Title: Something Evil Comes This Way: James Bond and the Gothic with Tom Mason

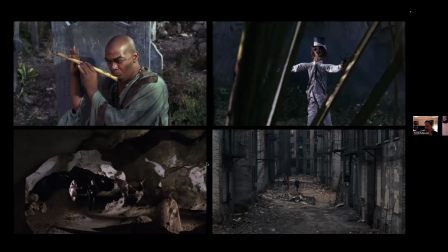28:36 Live and Let Die then takes these sort of elements of the Gothic and the occult and surrounds and places them in locations that recall classic Gothic motifs, as well as offering a more modern reinterpretation and reimagining of them.
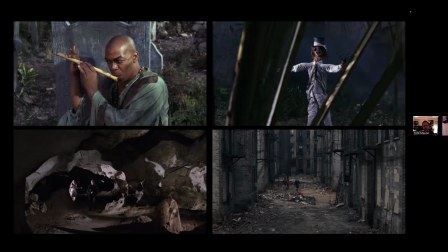28:53 A number of the film scenes on the island of San Monique, where Mr. Big, aka Dr. Kananga, has his base, and this includes that climatic confrontation with Baron Samedi I mentioned before, feature cemeteries and tombstones. And Mr. Big memorably retorts to Bond, saying, "I'm Bond, James Bond," to names are for tombstones.
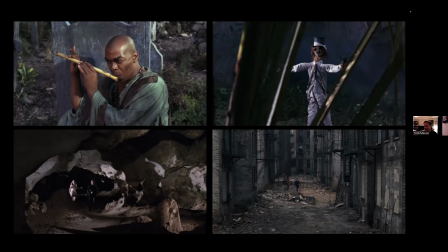29:13 And other San Monique locations include this sort of haunted feeling forest full of creepy scarecrows with guns in their mouths, and this classic Gothic motif on the bottom left of the secret underground passageway which leads into the villain's lair.
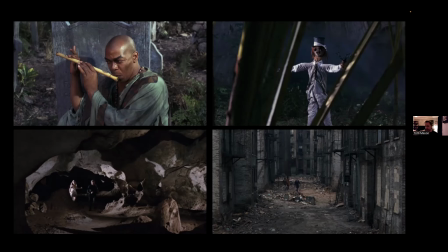29:30 And to these more traditional locations, the film adds its own more contemporary twists in the scenes set in New York, where the place Bond is taken by Mr. Big's henchman to be executed is depicted as this sort of hellish, decaying wasteland of a place.
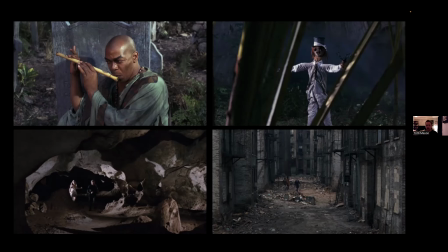29:47 This was, of course, at the time when New York City had a great amount of infrastructure problems and decaying buildings and architecture. And this is, I feel like, a a literal evocation of the past, evoking past intruding again upon the present.
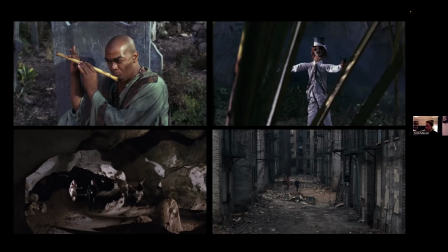30:05 And albeit this is much more recent past befitting of a New York location, there's no sort of Gothic castles. Instead, we have this American Gothic location continuing to haunt the surrounding landscape. Um, the aforementioned and aptly named
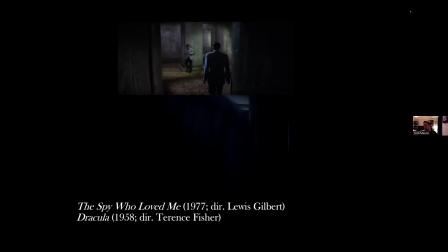30:21 steel-toothed character Horror in the literary Spy Who Loved Me was then transformed into the filmic steel-toothed Jaws in the Spy Who Loved Me adaptation, one of the very few cinematic holdovers from Fleming's work, which they managed to, I think, get around this moratorium by Fleming, who by that point died,
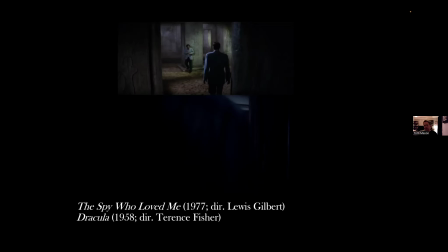30:41 of not using any elements from the novel by changing the character's name and making them essentially quite different. And again, here they give Jaws a Gothic twist. In the film, he's presented as a vampiric character, unkillable, and somehow silently gliding through the film despite his immense size.
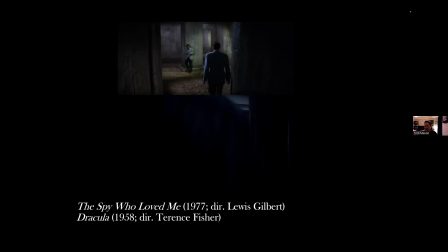31:00 And there's several occasions in the film where he somehow goes unnoticed by the protagonists until he strikes at them quite stealthily and then dispatches his victims with a bite to their neck. And this vampiric nature was very much communicated in the film through the cinematography.
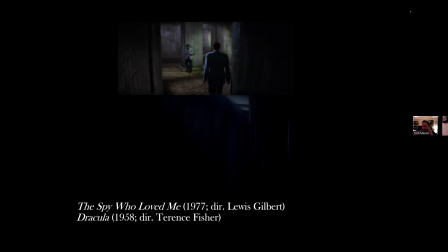31:15 Now, this sort of comparison clip here shows Jaws' first on-screen kill of Fekish inside an Egyptian tomb, which clearly pays homage to the 1958 Hammer horror adaptation of Dracula featuring future Bond star Christopher Lee,
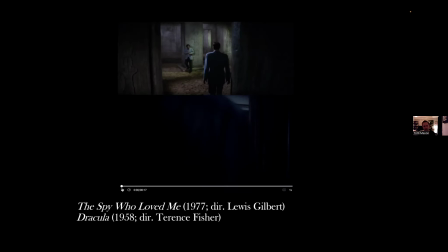31:30 particularly drawing direct references to the scene of Dracula attacking Mina. You can see Jaws and Dracula slowly menacing towards their victims before they incapacitate them with a swift grab,
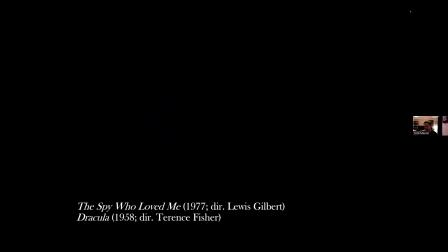31:44 followed by then a very drawn out, tension filled move towards going in for the inevitable bite.
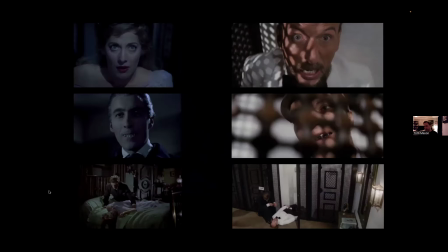31:51 And this Dracula imagery is emulated further in Jaws's next kill, that of the character of Max Kelber at his club, where again we get these sort of opposing shots of the victim looking up in horror, with then the corresponding response shot of the villain then looking down on them, baring their teeth,
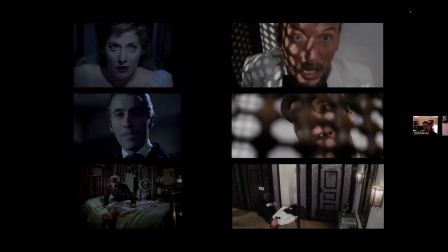32:11 before the victim is discovered by the hero lying prostrate, bleeding from their neck. Now, of course, unlike Dracula, Jaws is not particularly romantic antagonist, yet there is something disturbing long in its disturbing long drawn out nature with which he bites his victims, both male and female, which I think is again reminiscent of the vampire, and it feels almost sensual despite the victim's evident terror at the situation.